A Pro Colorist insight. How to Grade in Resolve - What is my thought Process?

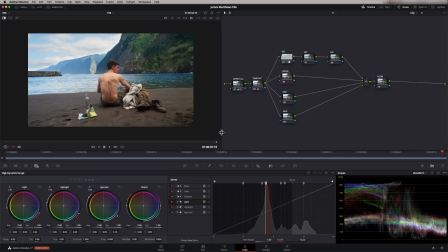497s
And this is labeled green. And what I'm doing here is I just want to make these trees here a little bit more warm, a little bit more earthy, if you like. And I think the nicest tool for that would probably be taking advantage of the new color warper.
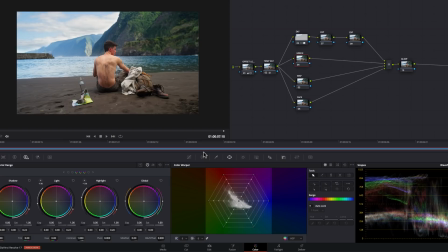511s
And I have done an episode on the color warper as well, so I'll put a link to that in the description, and I'll put a card above. So all I need to do on the color warper is choose how many zones I want. So I'm going to go for 8 in here, and I've got them linked. So it's 8 in hue, 8 in saturation. And I'm going to work in HSL.
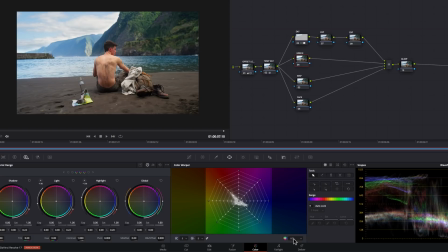531s
And I understand that HSP is the default setting for a reason, but I still prefer to work in HSL. It just works better for me. And so I'm going to go up to the trees here. I'm going to sample a green area, and I'm just going to push it slightly warmer.
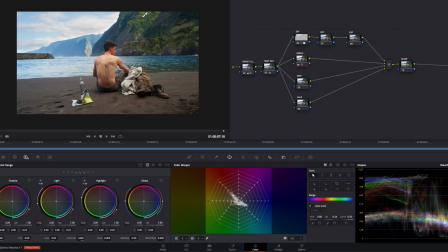547s
So I'm pushing it towards the reds, and maybe give it a little bit more saturation. No, actually, it looks a bit false if I put too much saturation. So I'm just literally pushing it towards warmer areas. Let's just take another bit and just check I've got it all.
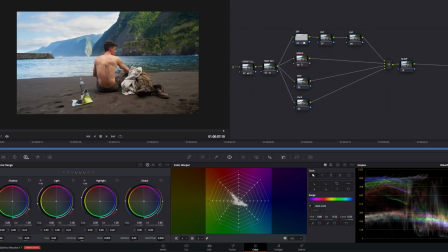560s
And again, switch the node on and off. It's a really subtle thing. In fact, what I'll do is I'll put the screen size back to full screen for you.
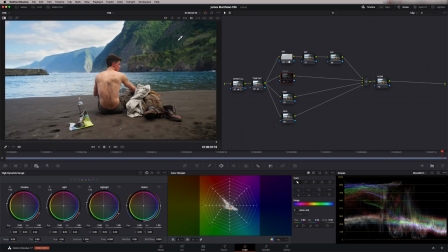567s
And that is what's being affected. So all this here is being affected. Okay. And it's actually picking up a little bit in the water here as well, but I don't know that I mind that. I could just put a power window on that if it really bothers me. It's maybe a little bit too saturated. I'm just going to go back. And let's just do it manually in here.
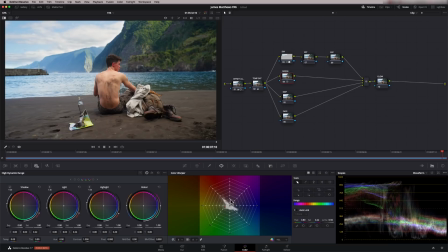587s
Just pull back that saturation a bit. And on and off again. And that's better. So this is really starting to take shape now. This is looking really good. And I'm down to the last few sort of details really. So let's get on to a next node. And this is labeled map.
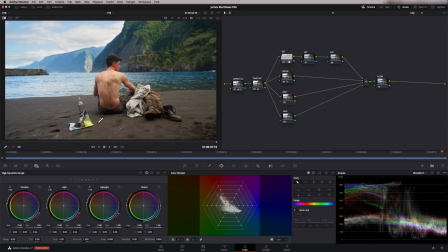602s
And what I noticed straight away with this map is it's green here is very bright, sort of luminous green. And I think it's slightly distracting. I want to be looking at him really. You want to be focusing more on him and maybe the landscape. And that green is just popping out a little bit too much for me. So I'm going to reduce that using a curve.
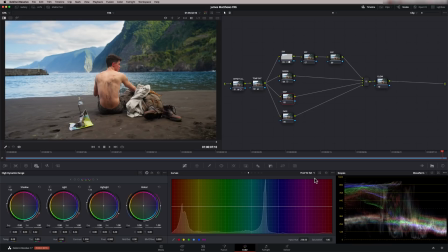620s
So let's go into the curve tools. And I'm going to go straight for hue versus saturation, which is already in. And let's just sample a bit of that green. So it's roughly around there. And what I usually do is expand these out from whatever it chooses itself.
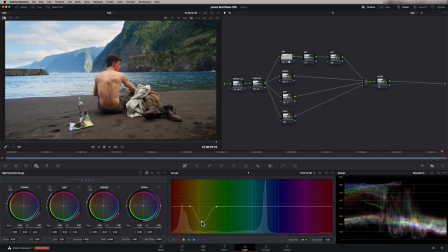633s
And let's just start bringing down the saturation, keeping an eye on that map. And I want a little bit of green in there, but I just don't want it as bright as it was. So somewhere around there, let's just Command D again. And that subtle move is a big improvement for me.
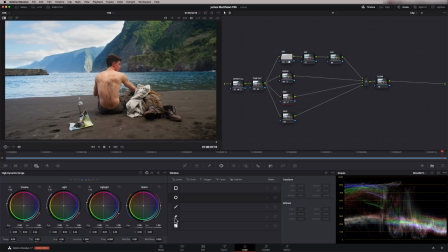649s
I love it when a little thing makes a big difference. So just to be safe, I'm going to put a power window around that. So let's go and draw a shape around it. That way we know that we're not desaturating any of the other greens in the shot. And let's do a track on that, obviously. Okay, nice clean track again.
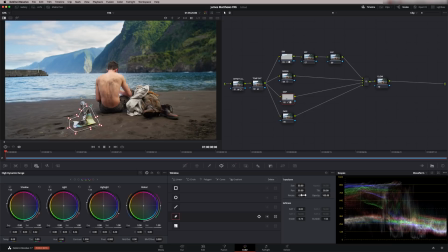667s
I always put a little bit of softness on it, even if it doesn't need it, just to be safe. And more force of habit, I think. And that's done. So let's switch that on and off. Looking good. Okay, let's move on to the next node.
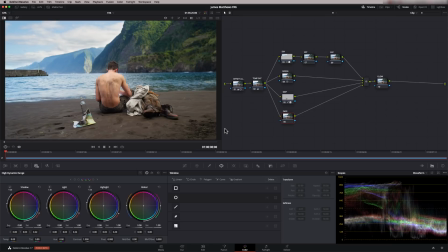680s
So this technique I've used before on my A7S III video, but it's going to work really well on this shot.
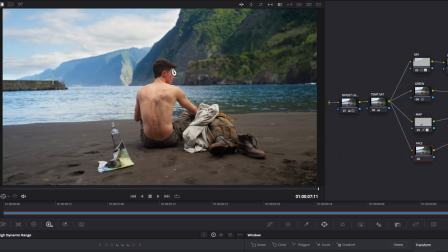688s
So let's just go through the shot. And when we get to the end, as he turns round, you see there his face is quite sunburnt. So it looks quite red and it's got quite a sort of hard line on it. So what I want to do is reduce that if I can.
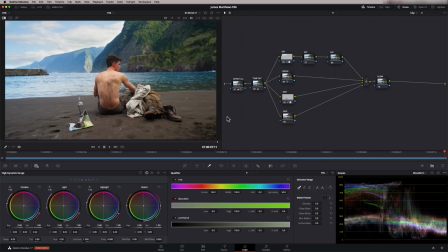703s
So what we're going to do is take a qualifier first. So I'm going to go to here. And we're going to qualify using HSL and just grab his skin tone there.
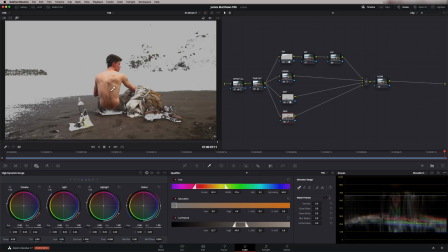713s
Let's put our highlight on so we can see what we've actually qualified. And we're going to play around with these now to try and get as best as we can on his face.
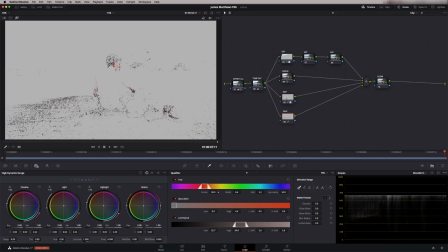721s
So first thing I'm going to do is bring the width of this down. I tend to start at the hue and I tend to push and push and push till it breaks and then come back in.
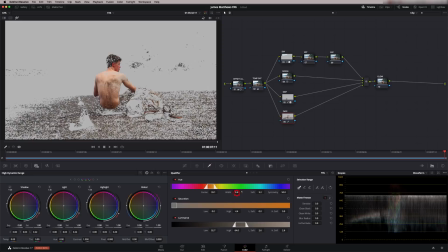730s
So that's gone too far. I'm going to adjust the center point back over and that's really clean there. Let's see if we can tighten the width up a little bit. So the tighter we can get that, the better we're going to be.
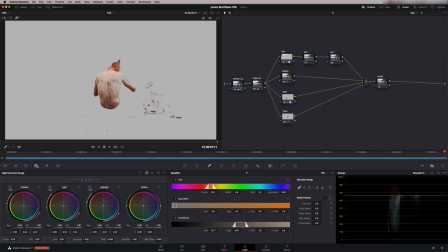739s
Let's have a look at our saturation. So if we go saturation low, there you go, that gets it right in now.